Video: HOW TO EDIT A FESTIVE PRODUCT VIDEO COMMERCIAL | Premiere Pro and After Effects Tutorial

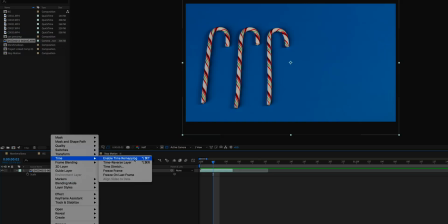659s
So I just clicked okay and went on to the next step. I did a little bit of time remapping inside of After Effects as I wanted this clip to be a little slower.
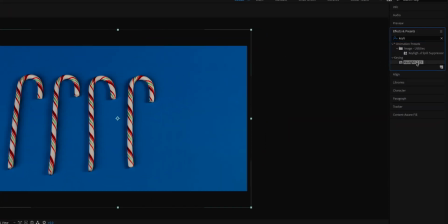667s
Next I added again a key light effect to key out that blue. The reason why I didn't use a green screen this time was because there is some green in the candy cane
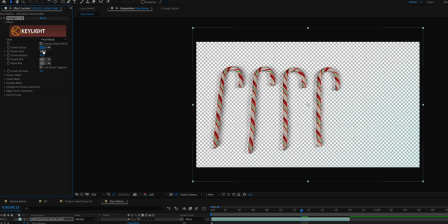676s
so it wouldn't have made sense because that key light would have heat out that green in the candy canes as well.
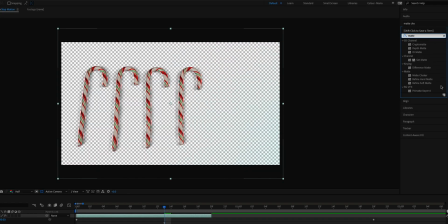681s
So that's why I used a blue screen instead. I also brought in a matte choker effect to clean up the edges of that candy cane.
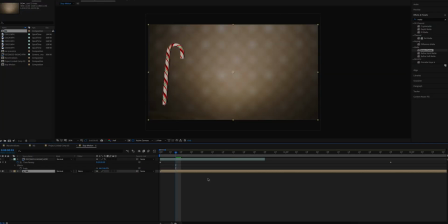689s
I also brought back that empty background clip and later I also added a lumetric
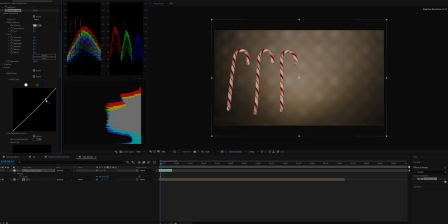694s
color effect to try to blend in and color match the candy canes to the background a little bit more.
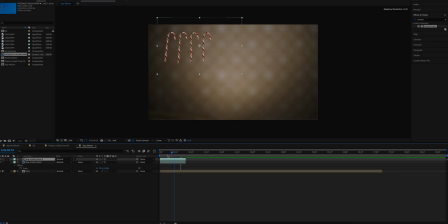699s
Next I duplicated that stop motion clip. I adjusted the position and the scale of these two clips. I had one clip on the top left and I had another clip on the bottom right. The whipped cream shot was very simple. It was just adding some speed ramping to it and I reversed the first whipped cream shot to make it a little bit more interesting. The last shot was just a stable tripod shot but I wanted to add movement to it so what I did was just add a slight scale in to the shot. You don't want to scale in or zoom in too much because you start to lose quality if you zoom in too much but a little bit it's good enough and to make
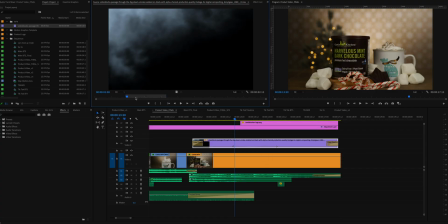737s
that shot even more interesting i added fog or smoke to the shot so i had this stock clip of just fog going through the frame and i selected a certain portion of it and i added it on top of that last shot and i just added a
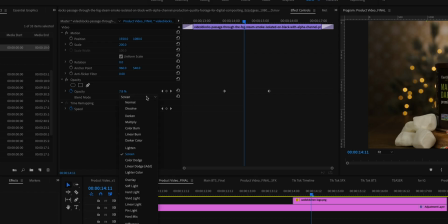753s
cross to solve at the beginning and at the end of it i changed the blending mode from normal to screen and I lowered down to the opacity considerably to about 9 or 10 and I created a keyframe for opacity in between so the smoke will be subtle enough to make the shot a little bit more interesting without being over the top so this is it for today's video I hope you learned a trick or two that you could implement in your next video as well and again thanks for watching if you haven't subscribed make sure you hit that subscribe button and if you learn something new please hit that like button your support will be greatly appreciated and that is all for today guys until next time